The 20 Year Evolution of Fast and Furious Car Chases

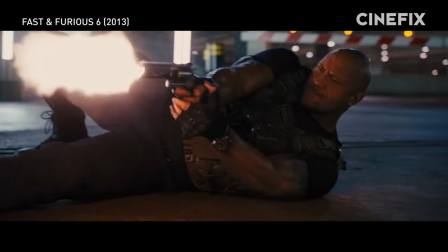Despite The Rock's vain attempt to stop Shaw in London, he still got away,
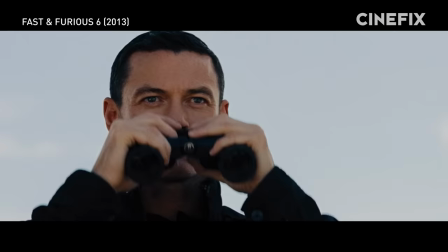which means the entire company had to move to the Canary Islands to try and stop Shaw once again on the island's brand new highways that,
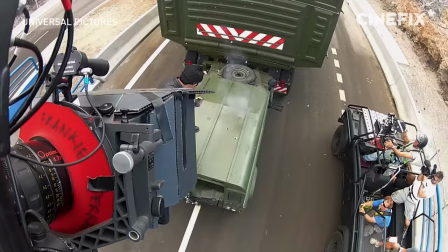conveniently, weren't open to the public. Everything we do is going to be practical.
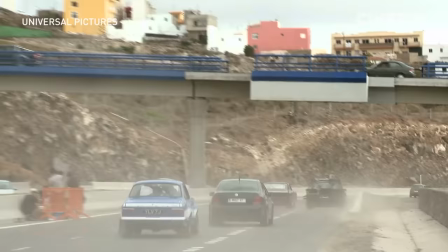And to have a government that was that open to say, hey, yeah, come over and we have these brand new highways you can wreck, it made all the difference.
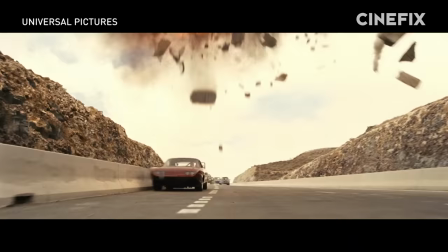Lin chose to shoot in the Canary Islands instead of building a set because it meant he could put more of the budget in front of the camera.
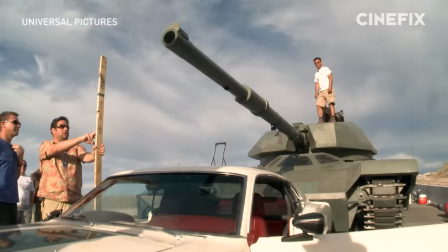So, of course, he spent the money on real tanks. We had two real tanks. One of them had the full turret, which was 60 tons.
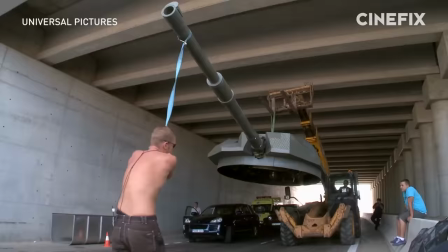Then the other one didn't have a turret on it. So we made a turret that was 20 tons lighter.
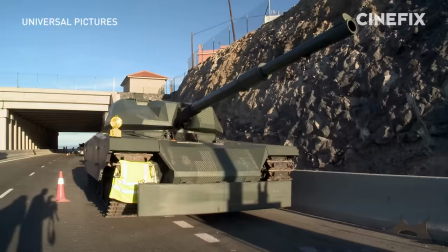So that was called the lightweight tank. And then we had two that we built on truck chassis.
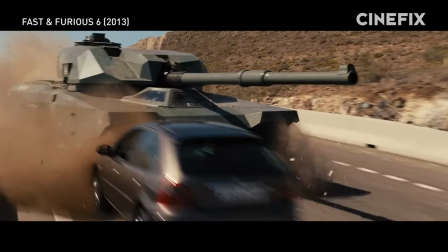Let's have some fun.
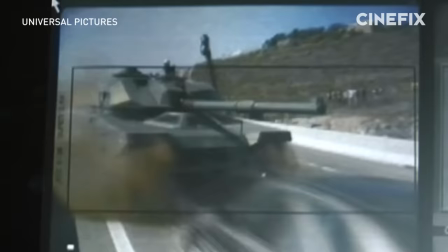But we ended up using the real tank 90% of the time. There's no substitute for it. Just Just the feel of it rolling down the street.
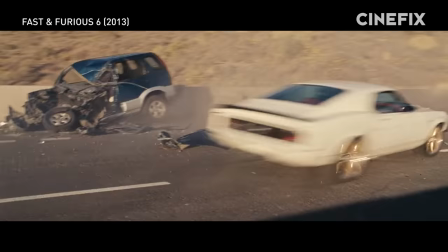That makes sense, since they went through all that trouble acquiring actual tanks. All these shots, like the tank smashing through the cargo truck and other cars are real.
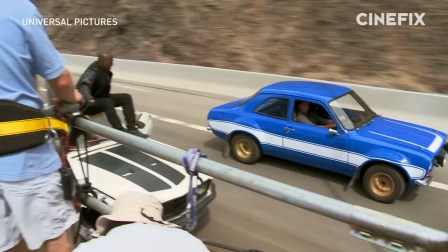That includes Roman's jump from his Mustang to Brian's Ford Escort.
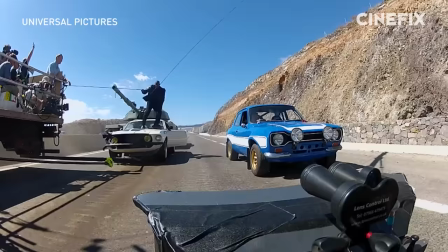We had an overhead wire rig on our stunt double, but we had to give him enough room that he could jump to Brian's car. So we get it all up to speed, three, two, one, now. He jumped that sucked under that car in a heartbeat.
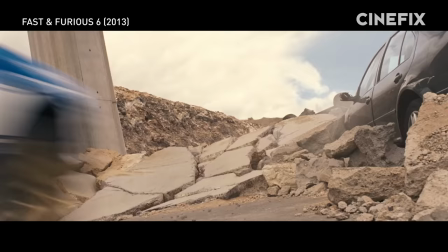There's nothing left, nothing left.
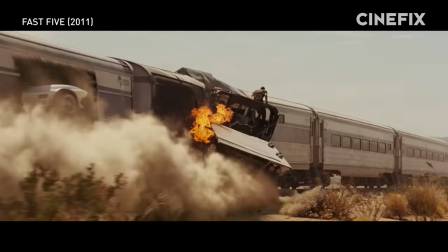Even Brian's Escort jump was real and not like the quote unquote real jumps from Fast Five or Too Fast Too Furious, which were gutted cars with dummies in them. This jump had a real stunt driver who had to do a real jump twice because he flipped it on the first try.
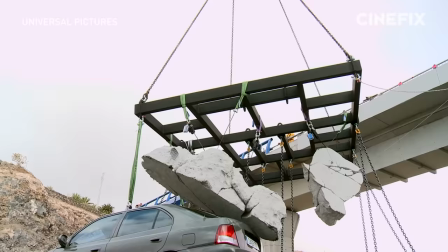How did it, yeah? Yeah, it was a good one.
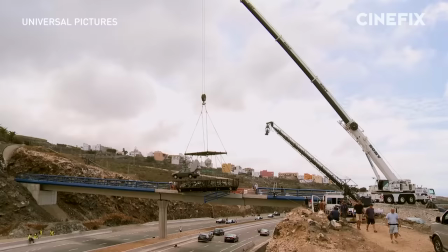The special effects team also rigged up this debris mobile filled with cars and fake concrete, so when the tank shot at the bridge, it collapsed.
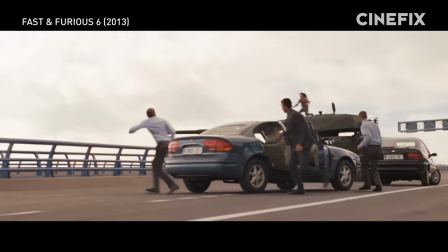But the hardest stunt to pull off was the tank flip. Flipping the tank was challenging.
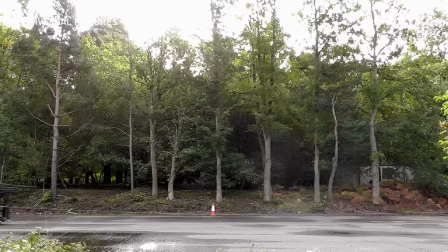We originally were told we're not gonna flip it. And just days before it was time to do it, one of the tests worked really well.
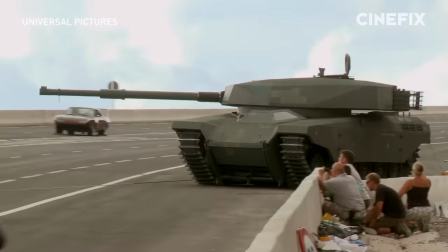After creating a tank skin for the flippable tank, they were ready to shoot.
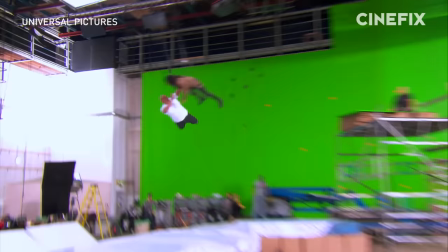The only thing left to shoot, which also needed heavy CGI, was Letty's Leap of Faith, which was shot on green screen and composed into the highway sequence later.
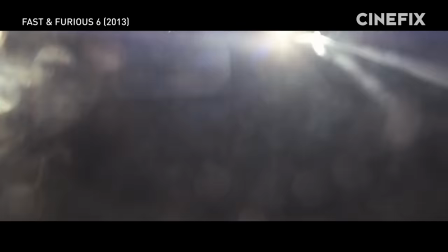Finally, we make it to F6's piece de resistance,
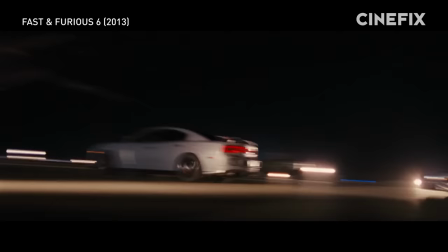Shaw's escape attempt in the Antonov cargo plane, which was easily Justin Lin's most ambitious action sequence during his first stint on the franchise.
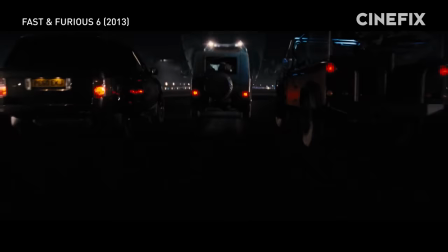Frankly, it had to be. He just used a tank chase as Act II filler. The Antonov sequence, I'd never done anything close to that scale.
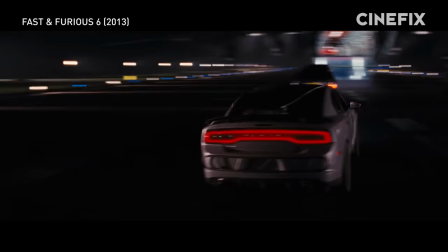It was the ultimate challenge, basically designed seven action sequences that's happening all at once.
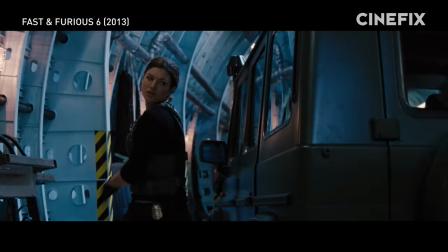This was a complex sequence to pull off, not only because there was a load going on plot wise, but also because they couldn't acquire a whole plane.
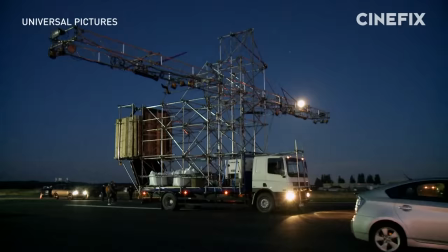I felt it was important to have something practical to always play with. So we basically built our own Antonov.
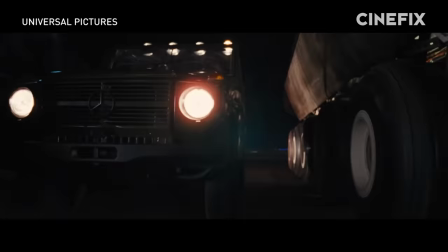Three different plane set pieces were built to get all the shots needed for the sequence.
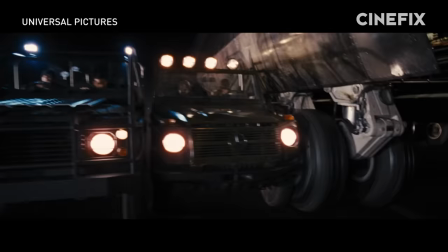For shots like these, where the cars were driving next to the landing gear,
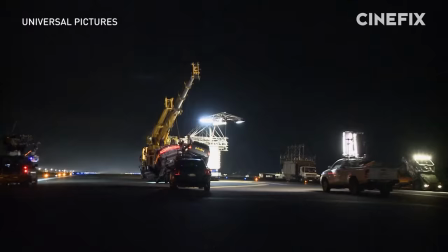a 75-by-50-foot section of the fuselage was built that was completely finished up to 30 feet high.
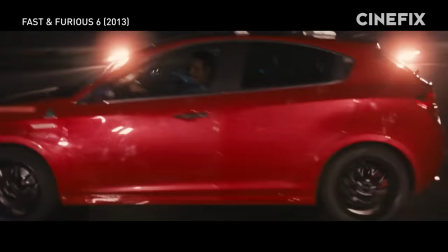And since the Antonov was supposed to be taking off and all, these hulking plane sections actually needed to move. And we built a system whereby we could turn it down the runway at up to about 30-35 miles an hour,
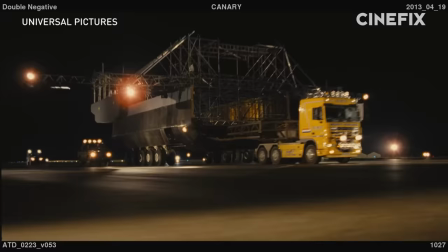using a big six-wheel 500-horsepower turbocharged truck.
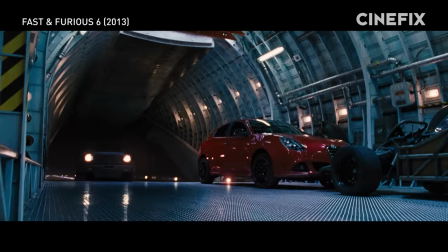A 100-foot section of the cargo bay with its doors were also built so the cars would be able to drive on and off the set piece while it was in motion.
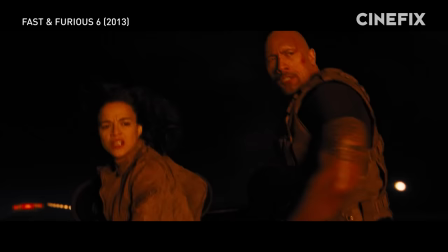And for the climax, they built a one-to-one scale section of the fuselage and wings that also needed to be set on fire.
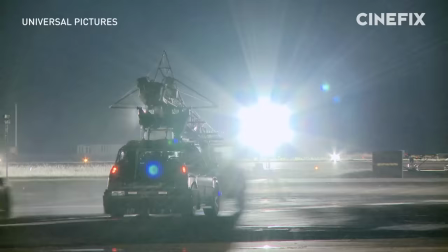But we'll get back to that in one bit. First, we need to talk about the small army it took to get this sequence in the can.
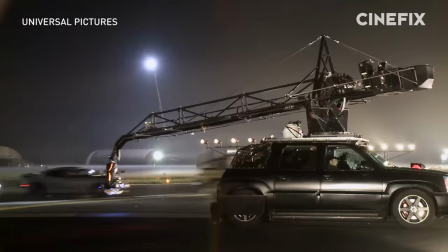It took 200 people working three weeks of night shoots to get it all done.